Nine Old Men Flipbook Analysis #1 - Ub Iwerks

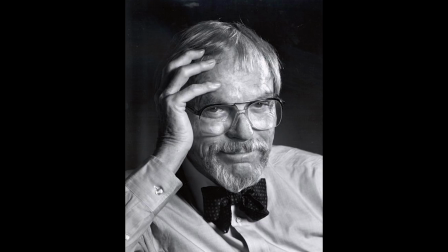[4:08]
And Chuck Jones, the man behind Looney Tunes, said that Ub got him interested in animation.
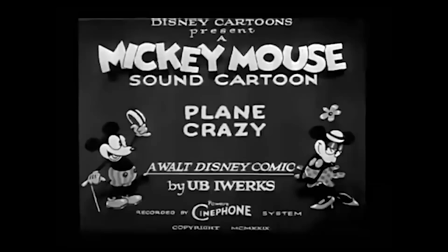[4:14]
He animated all of the first Mickey Mouse cartoons by himself turning out some 600 drawings a day including for Plane Crazy that was made in 1928, which is the animation that we're going to dig into today.
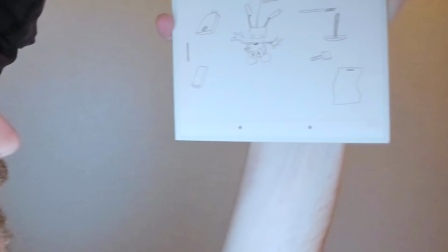[4:31]
We're not going to watch all of it. We're just going to focus around the section that the flip book covers. And here's that flip book. And I'll quickly flip this so you can see the drawings.
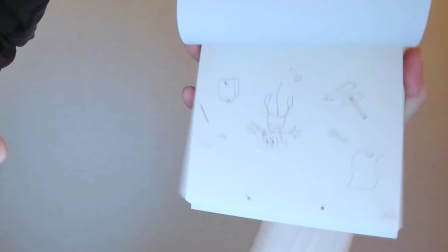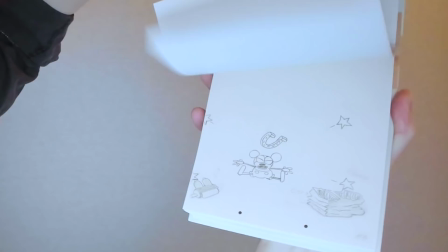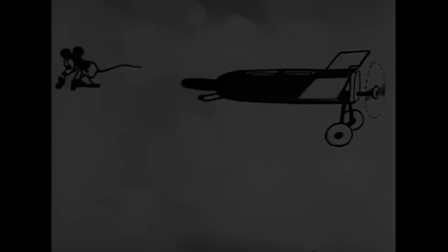[4:56]
Pretty cool. Now let's look at the animation.
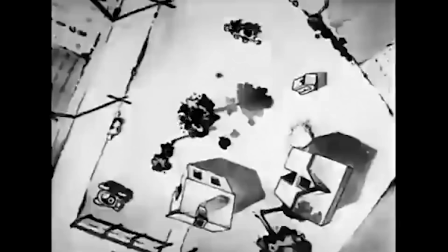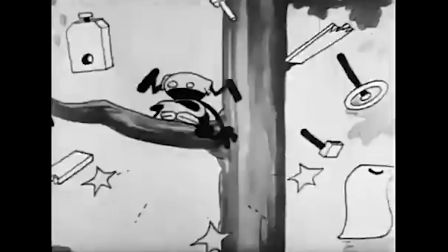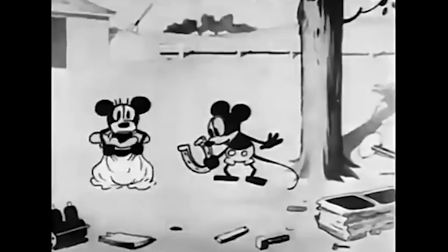What do you notice? Here's what I notice. Yes, it's crude. The wait and the lead and follow are lacking. But this is nine years before Snow White. Nine years after the automobile had been invented. The 12 principles of animation didn't exist. Ub couldn't play back his animation in Maya. It's just one man drawing on paper, using his imagination pretty amazing three key takeaways stay not for me
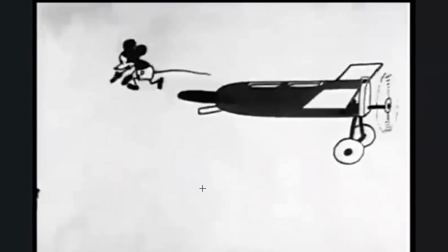[6:10]
one is super inventive so like mickey here is walking
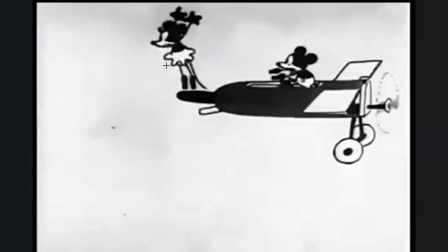[6:16]
on air she mini reacts normally she jumps more like a normal person and
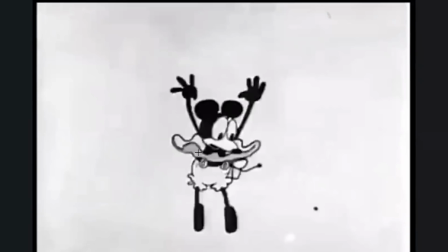[6:24]
then mickey is walking on air defying gravity completely confused about that
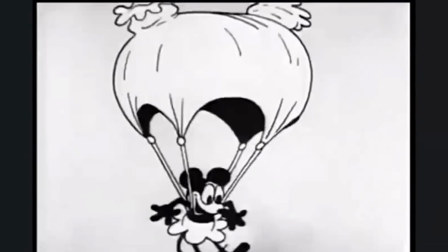[6:30]
are shocked by the situation not paying attention to what he's doing
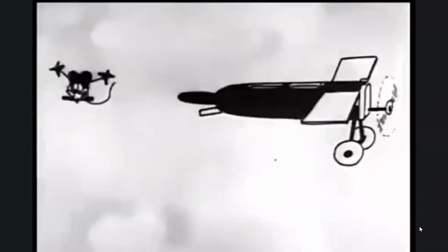[6:36]
and then he freaks out which is a great moment for the audience to laugh at the ridiculousness of the cartoon because it's doing things that they couldn't obviously have ever achieved in live action uh the only thing that they that that
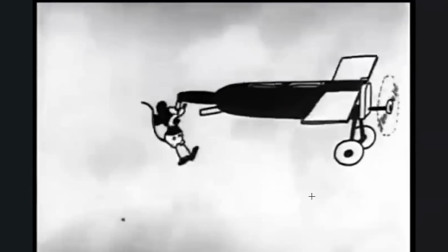[6:49]
people at this time would see in movie theater usually is live action so these cartoons are relatively new um so
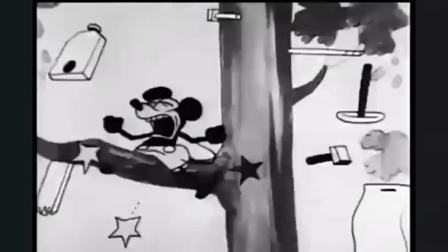[6:56]
that's pretty cool uh there's also you know if we skip ahead back here there's also a really cool part where he
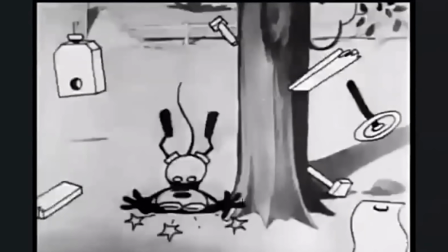[7:04]
hits the ground with his head and you abuses a puff of
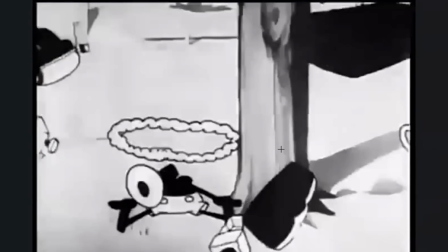[7:08]
smoke to flip him 180 degrees and
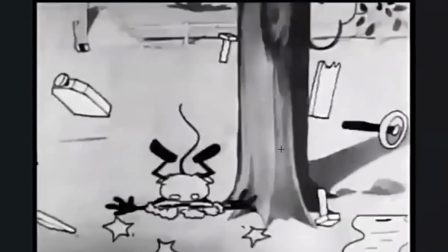[7:13]
it happens in the blink blink of an eye so you don't even really notice it
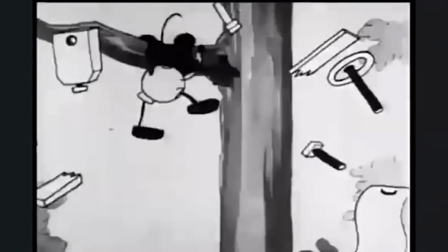[7:17]
happening and it's kind of humorous how he squashed his head into the body it's really thinking outside the box there very very inventive and that kind of leads me to my next point too because it's that that is humorous uh overall
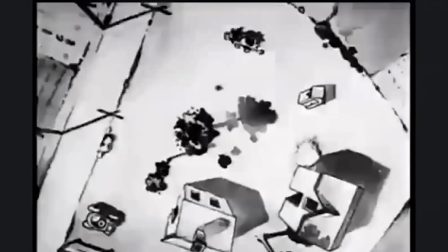[7:31]
i'm really focused on entertainment here uh you know the cycle
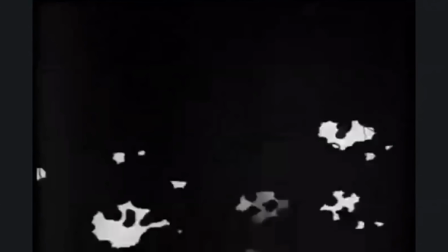[7:35]
of him coming down this this tree the
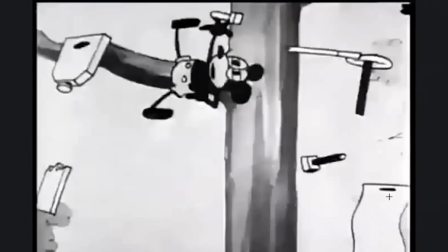[7:43]
repetitiveness of it the fact that he hits so many branches and all these parts
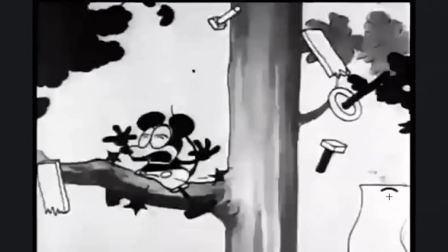[7:48]
are in the air and the way that he hits these branches the
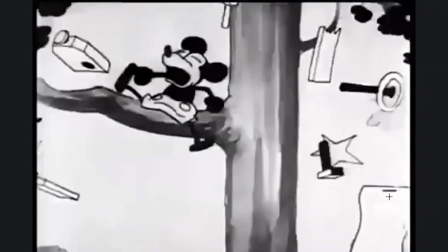[7:53]
the how we get to see his pain and agony uh very
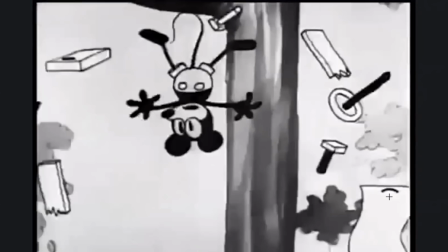[7:57]
clearly there's a pause for us to read what's happening and then you know the
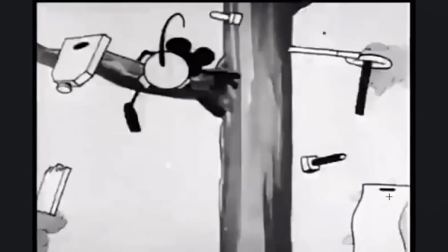[8:03]
mayhem continues uh is really entertaining uh especially if you're taking in context again that this is 1929.
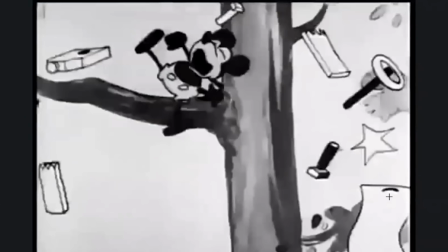[8:14]
So, you know, and then it takes it to another level going back to what we talked about squashing that head and the body,
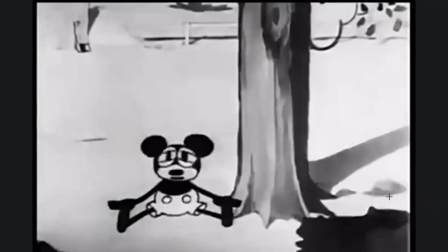[8:21]
and finally everything kind of has come down and landed after Mickey,
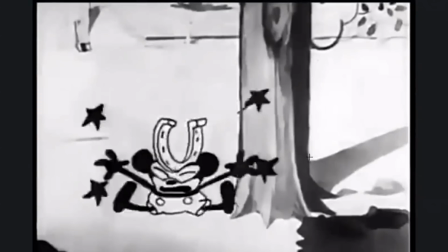[8:27]
and the last thing to arrive and hit him in the head is of course the horseshoe or the crescendo on the entertainment. it.
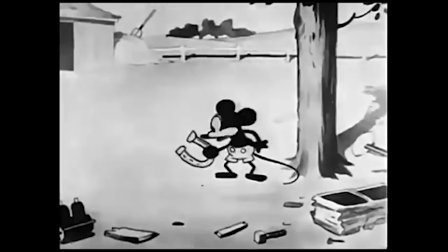[8:37]
Number three, it's really using 3D space. Many animators today don't use 3D space that well.
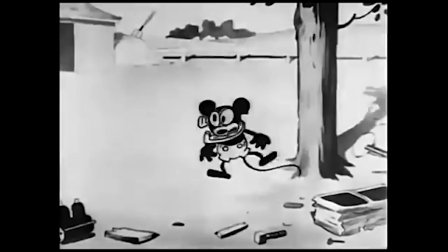[8:43]
Often their animations just move left or to the right. They don't come forward and backward and side to side and, you know, up and down.
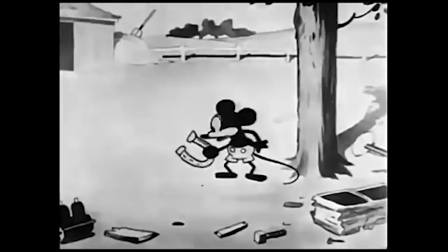[8:52]
They don't use all of the room with the camera.
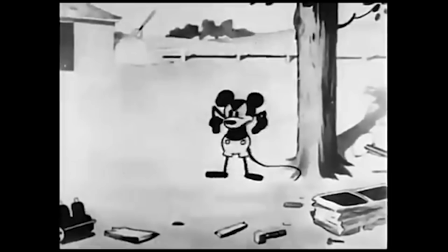[8:56]
So he's really doing a great job here for 1929 to really use his space and think in three dimensions,
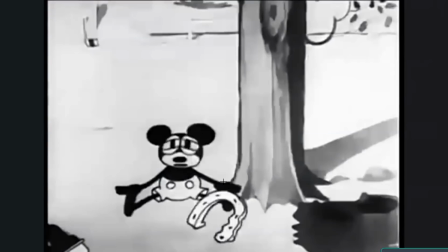[9:04]
even though he's just using paper. This horseshoe is a great example actually.
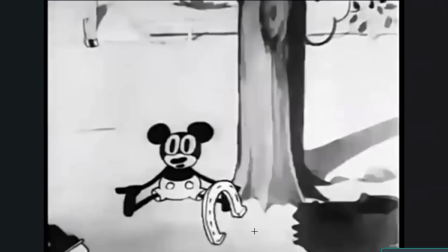[9:08]
So it comes forward, bounces here, quarrels on that spot very nicely.
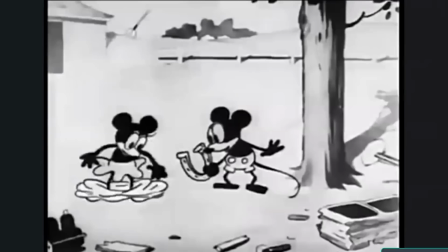[9:16]
And of course, Ub is having to think about how this looks in 3D from every angle in his head.
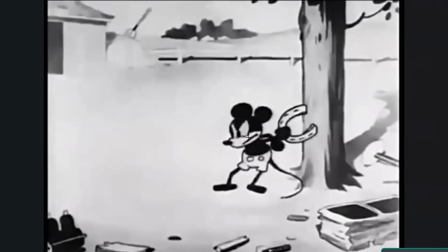[9:22]
And then at the end, where he throws the horseshoe, you really see how he's thinking about the 3D space,
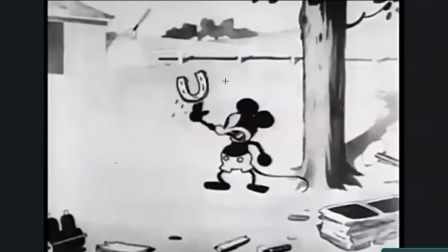[9:28]
right? it he throws it and yeah physics wise it's a bit feels weird but he's
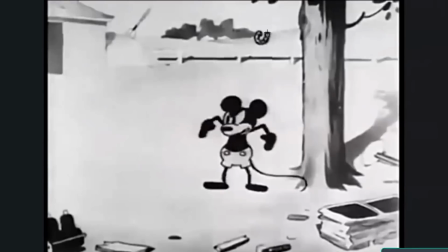[9:35]
you know really thinking about using the spake distance to his advantage and he's shrinking the shape as it
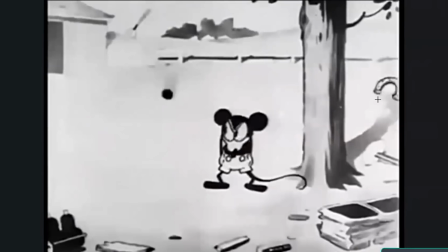[9:43]
goes away and
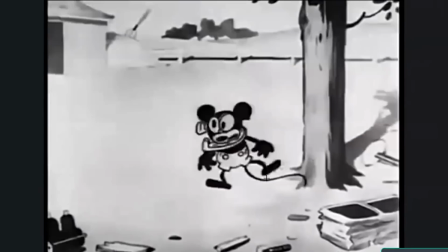[9:48]
then the ridiculous humor again comes back full circle to make this fun and we see
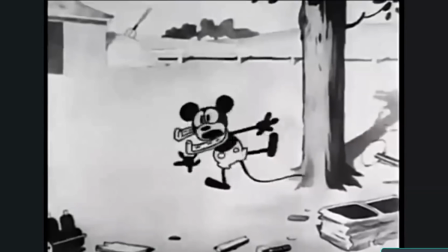[9:55]
some early stages of lead and follow to where this horseshoe is really pulling Mickey around.
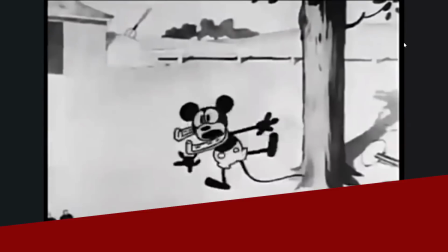[10:05]
So we're seeing some, you know, really clever understanding of physics at this stage in animation without the tall principles. Okay, for the first analysis, we'll wrap it there. Thank you so much for watching. Those were my key takeaways from Playing Crazy by Ub Iwerks. Next, we'll take a look at Norm Fergus's animation of Pluto, which comes six years after. The animation is a lot more complex, so I'm sure you'll learn even more that you can apply into your own animations.
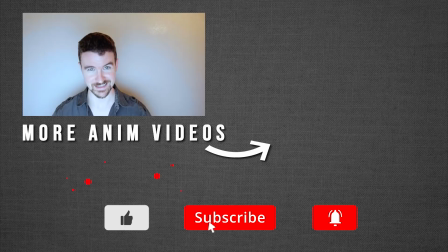[10:34]
If you like this video, then subscribe and ring the bell for more like this in the future. One quick question for you. Of everything that I shared, what stood out to you the most? Was it how Ub animated all this by himself, which is a pretty crazy history fact? Was it how inventive his ideas were like Mickey walking on air or the puff of smoke and he's flipping 180 degrees? Or was it something else? Let me know in the comments below. I'd love to hear from you and chat with you about it. Until next time, feel free to check out my God of War animation analysis or another animation video. Happy animating.